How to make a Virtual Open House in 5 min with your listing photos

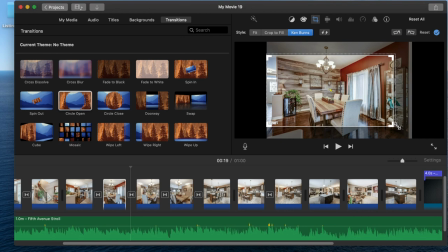(4:05)
But if you don't, you can just go up to here to the crop section, Ken Burns, and you do a start and an end point. And so what I'm doing here is just making sure that the both are the same size so it doesn't zoom in and out on us. And you start it on the left and end it on the right, or however you want to do it, top to bottom, right to left, however you want.
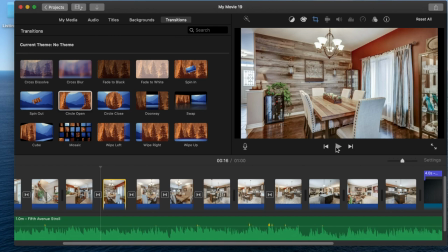(4:24)
Just start it at one side and end the other. As long as it's the same size, it's going to look like you're panning across the room.
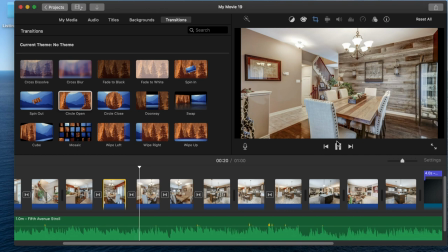(4:30)
Now you'll see it's zoomed in a bit, so we lose a little bit of the photo, so you got to be a little careful with that.
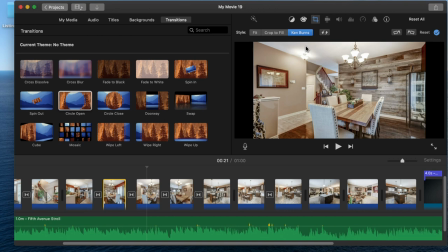(4:35)
But as you can see, it looks like someone's taking a camera and panning it into the room.
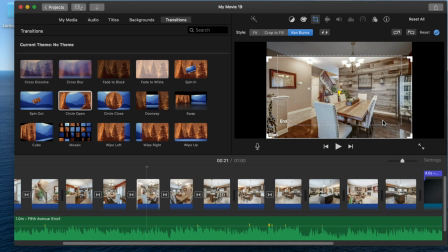(4:40)
So it gives it the video more of a video feel than just a slideshow of different pictures. You can go through it and do that on every photo if you want, or just some of the ones that you want to highlight. And again, making it the same size is best.
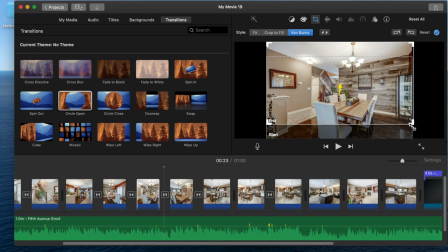(4:55)
If not, it's just going to look like you're zooming in or out, which is also a cool option to do if you want to get artistic that way as well.
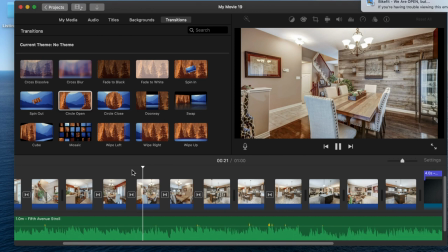(5:02)
Here's one just showing you what it will look like going from bottom to top on that.
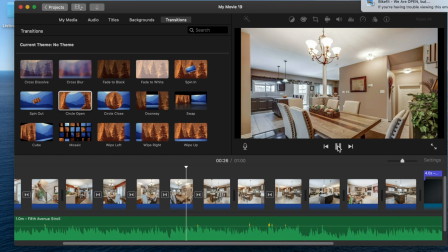(5:08)
So the little drag and drop, little cursor, you see that slide now looks like a video pan going up from the bottom to the top, which is kind of cool.
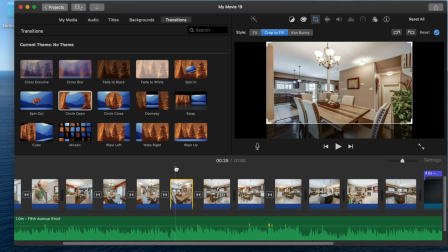(5:17)
It just gives it a little neat little extra flair for a couple extra seconds or minutes on your video.
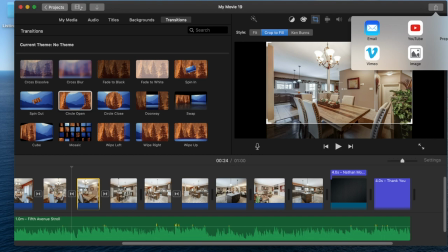(5:23)
It's kind of well worth it to do. And then once you have it set, you just go up to the top to the file and you export it out.
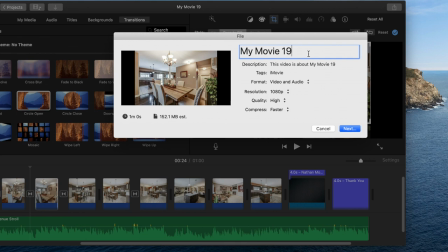(5:31)
I always like to do file. You can do direct to YouTube or email or Facebook from there, but I like to export it in a file. Then I have the file saved and I can export it up or upload it up to YouTube or wherever I want it as well.
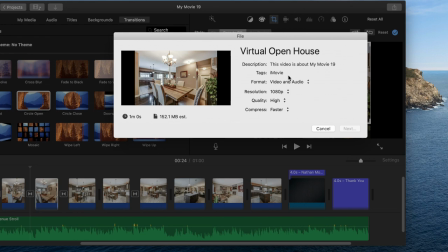(5:44)
Save it as you want. You can adjust the resolution and all that different kind of stuff. You can do just video or just audio or both on there.
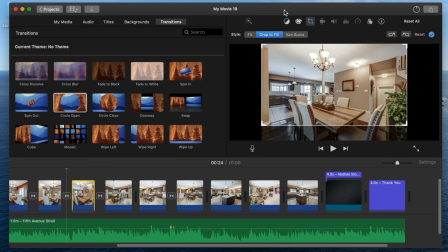(5:52)
Make sure, I think it's default to both, make sure. And then export it out and then you're good to go. And hope this video helps. Enjoy.